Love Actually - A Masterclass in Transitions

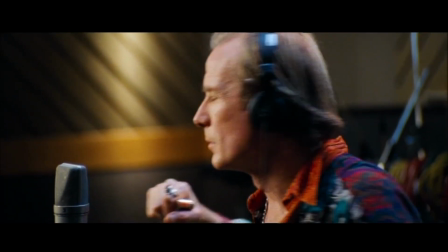(0:00)
Love Actually has established itself as a Christmas classic. There are many reasons why it was able to secure that place.
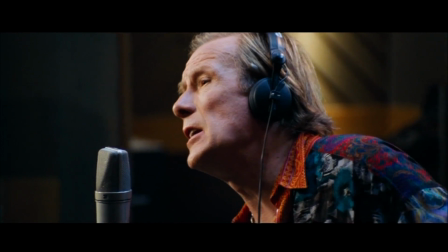(0:08)
From a fantastic and well-known cast, to the lightheartedness and humor,
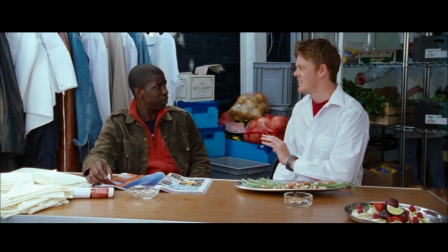(0:13)
to the variety it provides in its many more or less separate storylines.
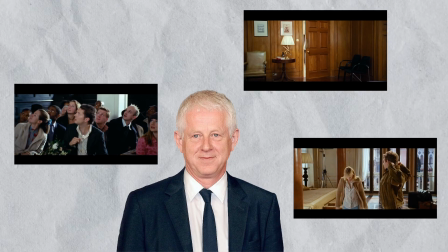(0:18)
What I became distinctly aware of the last time I watched it is how the writer manages to tell all these different plots coherently at the same time,
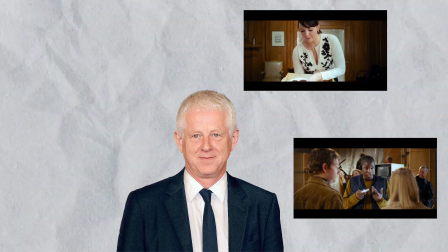(0:27)
and how he is able to move between them seamlessly. Love Actually is what is called a multi-plot film.
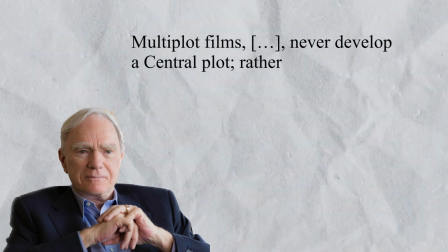(0:35)
Multi-plot films never develop a central plot. Rather, they weave together a number of stories of subplot size.
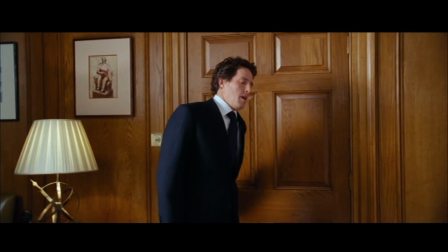(0:44)
This means that there is no central direction around which everything can be built.
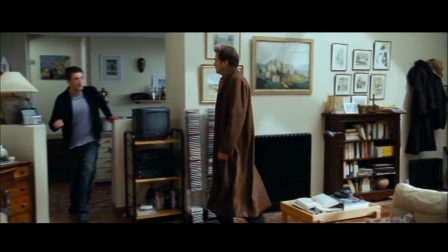(0:49)
The writer thus has to come up with small stories that work together to form something bigger than the sum of its parts.
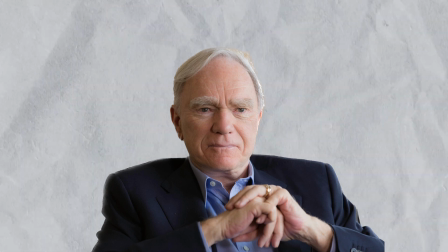(0:57)
In Story, Robert McKee talks about the ways subplots or multiplots stand in relationship to one another.
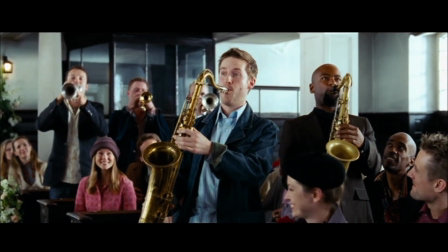(1:04)
For Love Actually, mainly one of these comes into play.
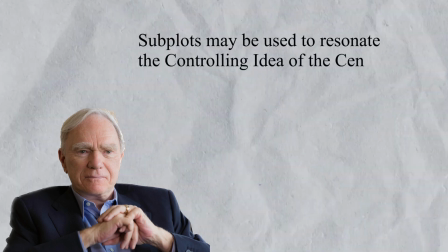(1:09)
Subplots may be used to resonate the controlling idea of the central plot and enrich the film with variations of a theme.
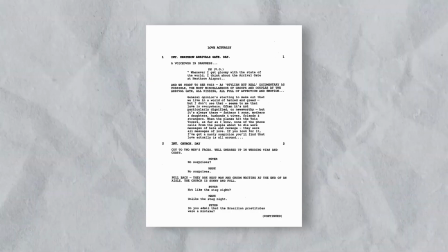(1:17)
The main idea of the film is clearly stated on the first page of the script.
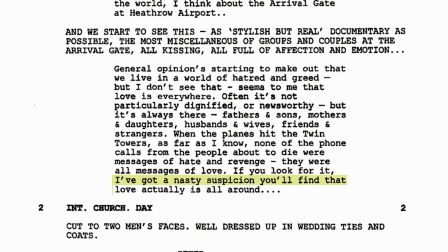(1:22)
Look for it. I've got a sneaky feeling you'll find that love actually is all around.
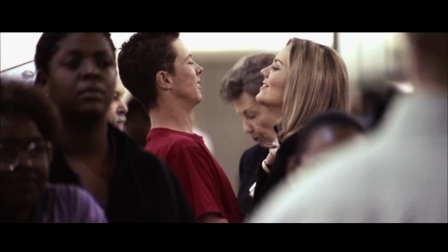(1:29)
The different storylines are supposed to show the viewer variations of how and where love might occur.
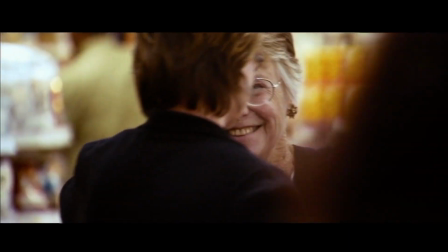(1:35)
They have to be intertwined to create a coherent end product.
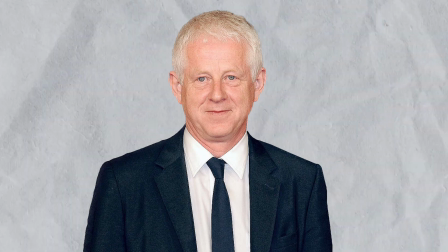(1:40)
Richard Curtis, the writer of Love Actually, managed to pull this off extremely well.
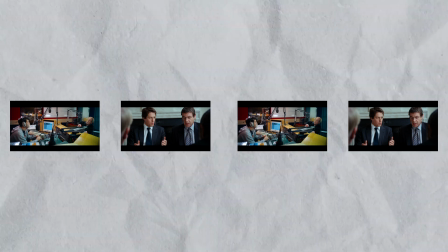(1:46)
Writing a multiplot is more complex than just coming up with a few short films but intercutting them.
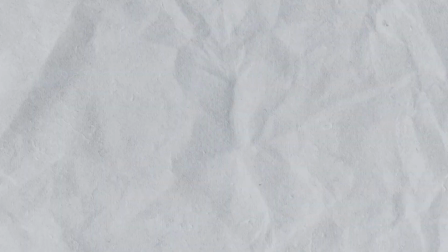(1:52)
There not only needs to be a connection between the storylines, but scenes following each other also need to make sense together.
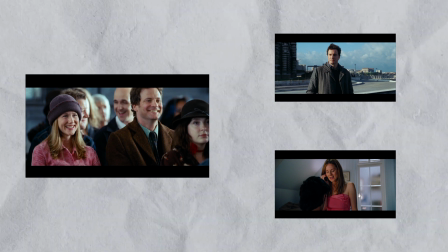(2:00)
While there are certain characters that connect two or more stories together, it isn't what makes it work.
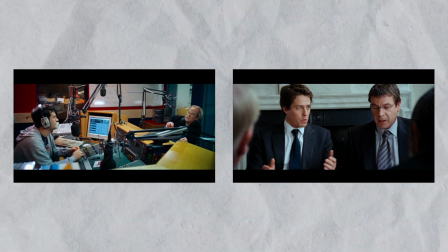(2:06)
There are a few ways to transition from one scene to the next. These aren't exclusive to multiplot films,
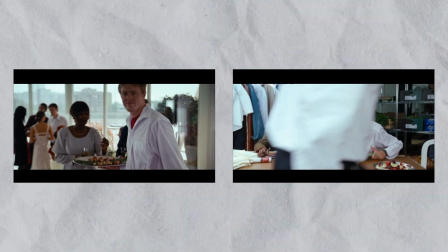(2:13)
but where in a single plot the next scene might just be a logical successor to the previous, Love Actually has to get creative.
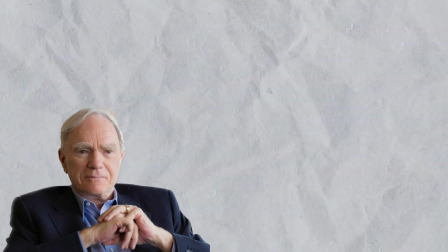(2:21)
Robert McKee explains it like this. The third element is the hinge for a transition, something held in common by two scenes or counterpointed between them.
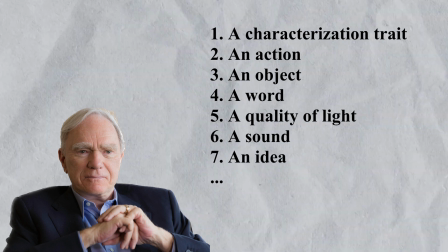(2:33)
He then goes on to give examples of possible traits that could connect scenes.
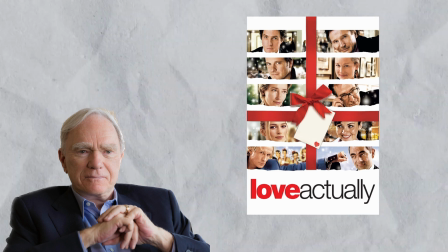(2:38)
As Love Actually offers such a variety, I want to showcase some to demonstrate this principle.
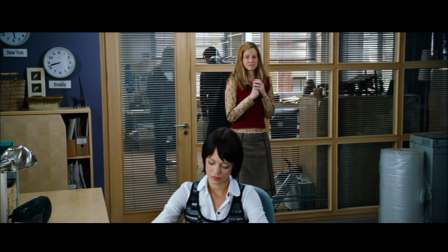(2:46)
As all the characters live in the same world, they sometimes appear in each other's lives.
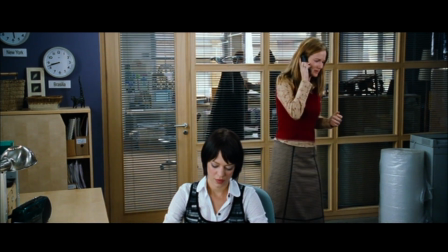(2:51)
This is regularly used to then move on to the next storyline.
Mia, do turn that down.
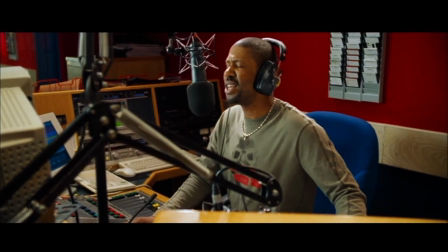(3:01) What is that? And that was the Christmas effort by the once great Billy Mack.
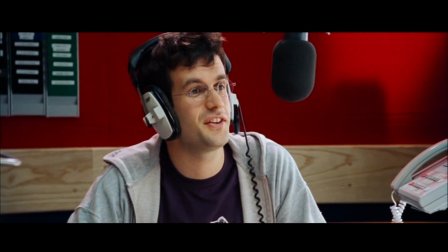(3:06)
The scene intentionally ends with a comment on the radio, so we can more easily move on to see what is going on with Billy in the studio.
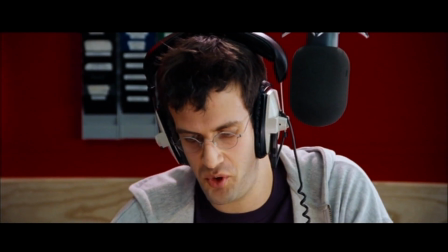(3:15)
Just a few minutes later, we can see a slight variation of that transition.
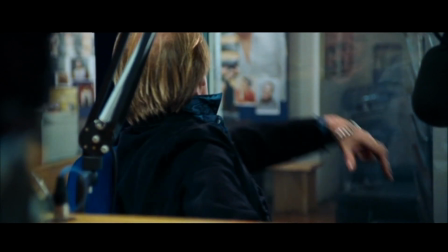(3:20) Thank you, Billy. After this, the news is the new Prime Minister in trouble already.
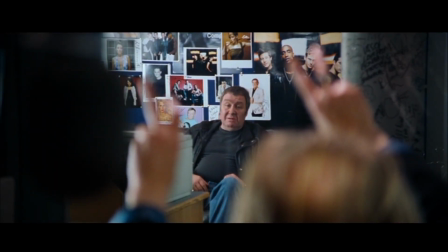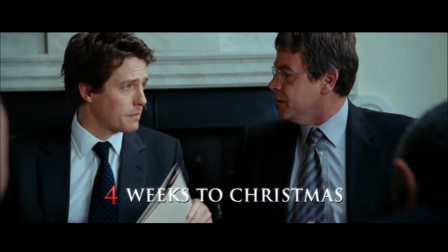(3:30) Okay, what's next? The President's visit. Ah, yes. I fear this is going to be a difficult one to play.
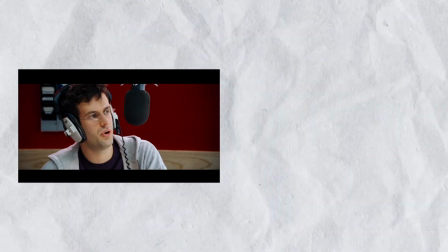(3:36) Alex.
The radio host mentions that the Prime Minister might already be in trouble.
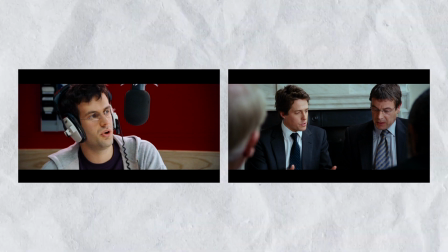(3:42)
So next we cut to him and can see for ourselves how he does. Then there is a transition that I have to show.
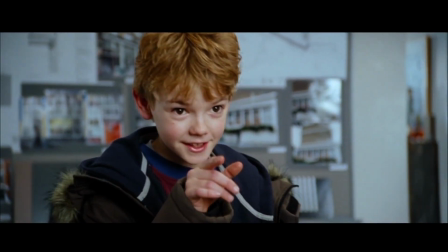(3:50)
It's just brilliant.
Significant detail.
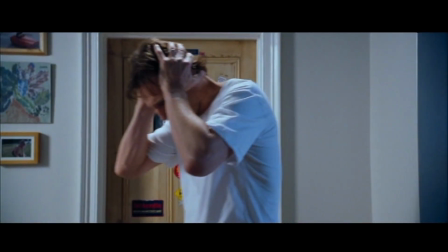(3:55) You look into my eyes.
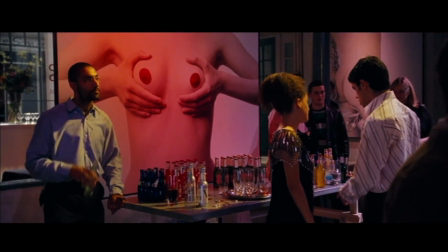(4:02) Baby, I'm too lost in you, caught in you,
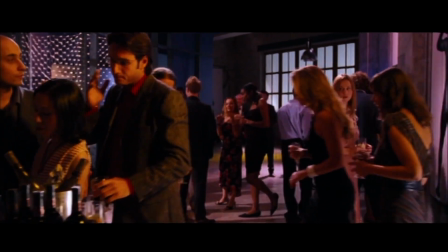(4:08) lost in everything about you so deep.
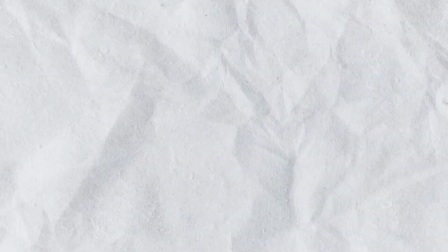(4:13)
To build up to the final climax,
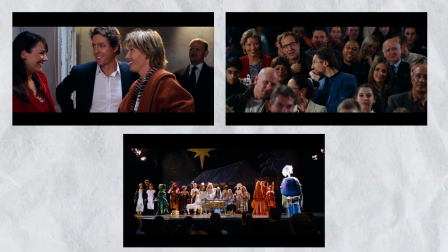(4:15)
a few before separate appearing characters and storylines are tied together as they all attend the same nativity play at a London school. Here, the location ties the cuts between them together. But there is also Jamie, who is off to France, where he hopes to find love.
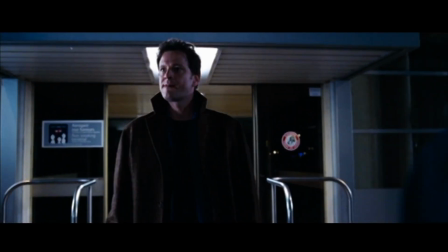(4:33)
To make the transition to his situation as easy to follow as possible, he too is just arriving at his destination.
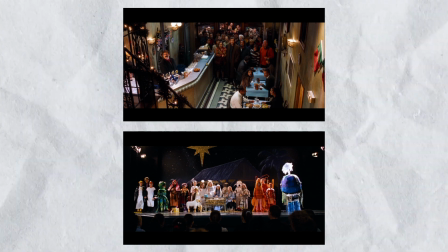(4:41)
Connecting these two separate storylines and introducing that Jamie has arrived before paying off the action in London is important for another reason.
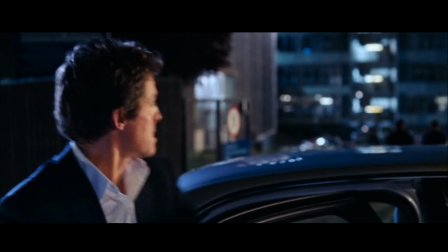(4:50)
After cutting back and forth a few times, the stories of both locations are almost at the climax.
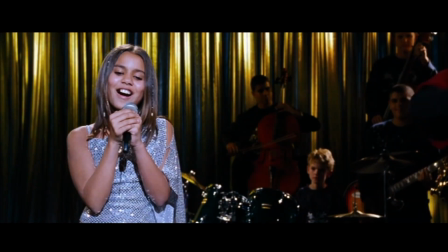(4:57)
Then we first get to experience the show at the school without being interrupted by what is happening in France.
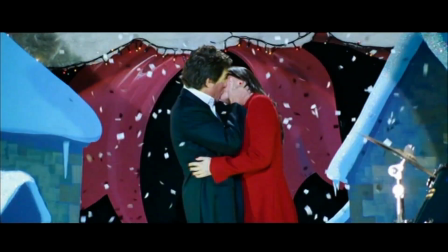(5:08)
But as soon as the school scene has reached its tipping point, the writer can effortlessly cut to Jamie's proposal.
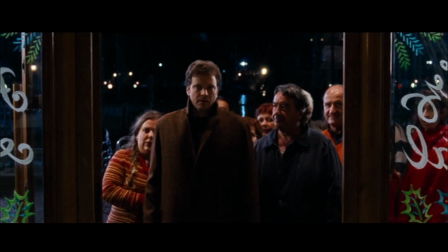(5:15)
Richard Curtis doesn't have to spend any time explaining the situation, as we already know where Jamie's at.
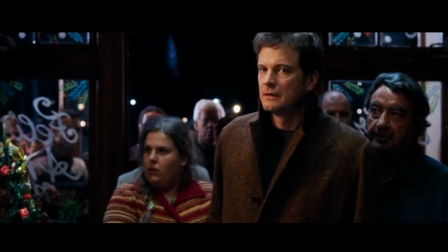(5:23)
That both stories are at a similar point structure-wise makes the cut even easier.
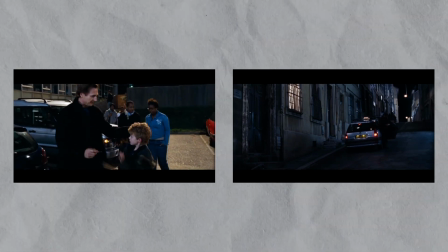(5:30)
He used a similar type of action in two scenes to build to a tipping point simultaneously,
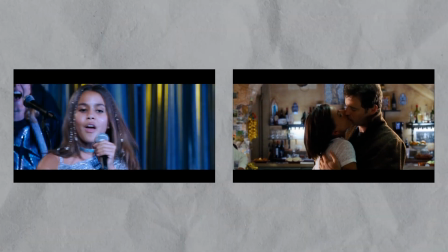(5:36)
and then is able to use the entanglement and the fact that he batched together the two finales to create what feels like one bigger one.
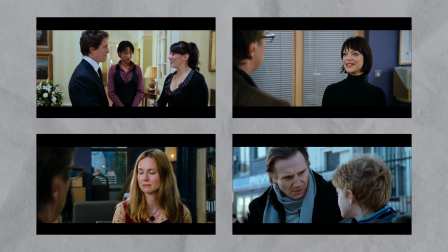(5:45)
This combining of stories at critical turning points is a technique that is used throughout
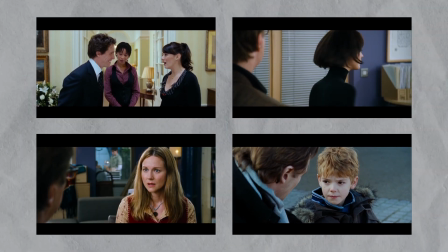(5:51)
the film to make scenes blend together and give the viewer a better understanding of where they are at.
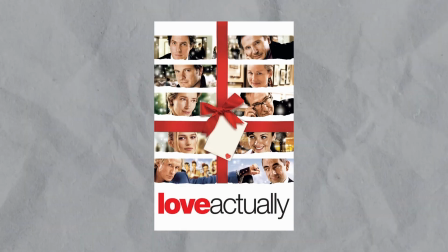(5:58)
All of these strategies don't exclusively apply to multiplot films.
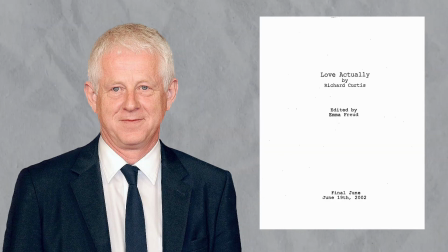(6:02)
How to tie a script together into one coherent product is a challenge of every project.
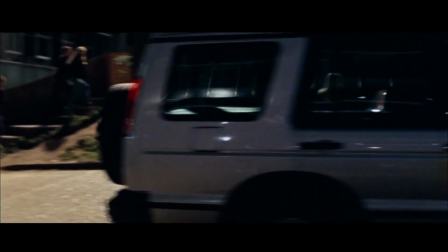(6:09)
As every story is different though, the writer must get creative with how to apply the raw ideas.
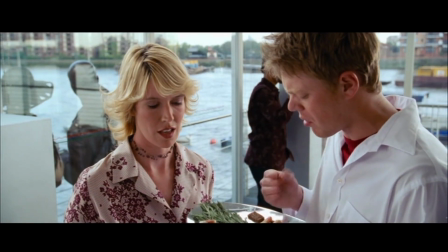(6:15)
While Love Actually has its flaws,
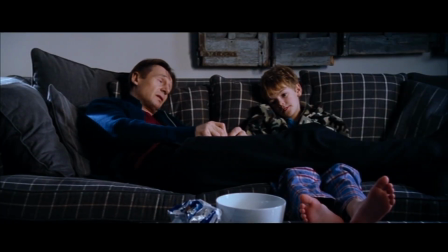(6:18)
what I cannot argue against is how creative they were in transitioning from a scene of one story to the next of a different one. Thanks for watching.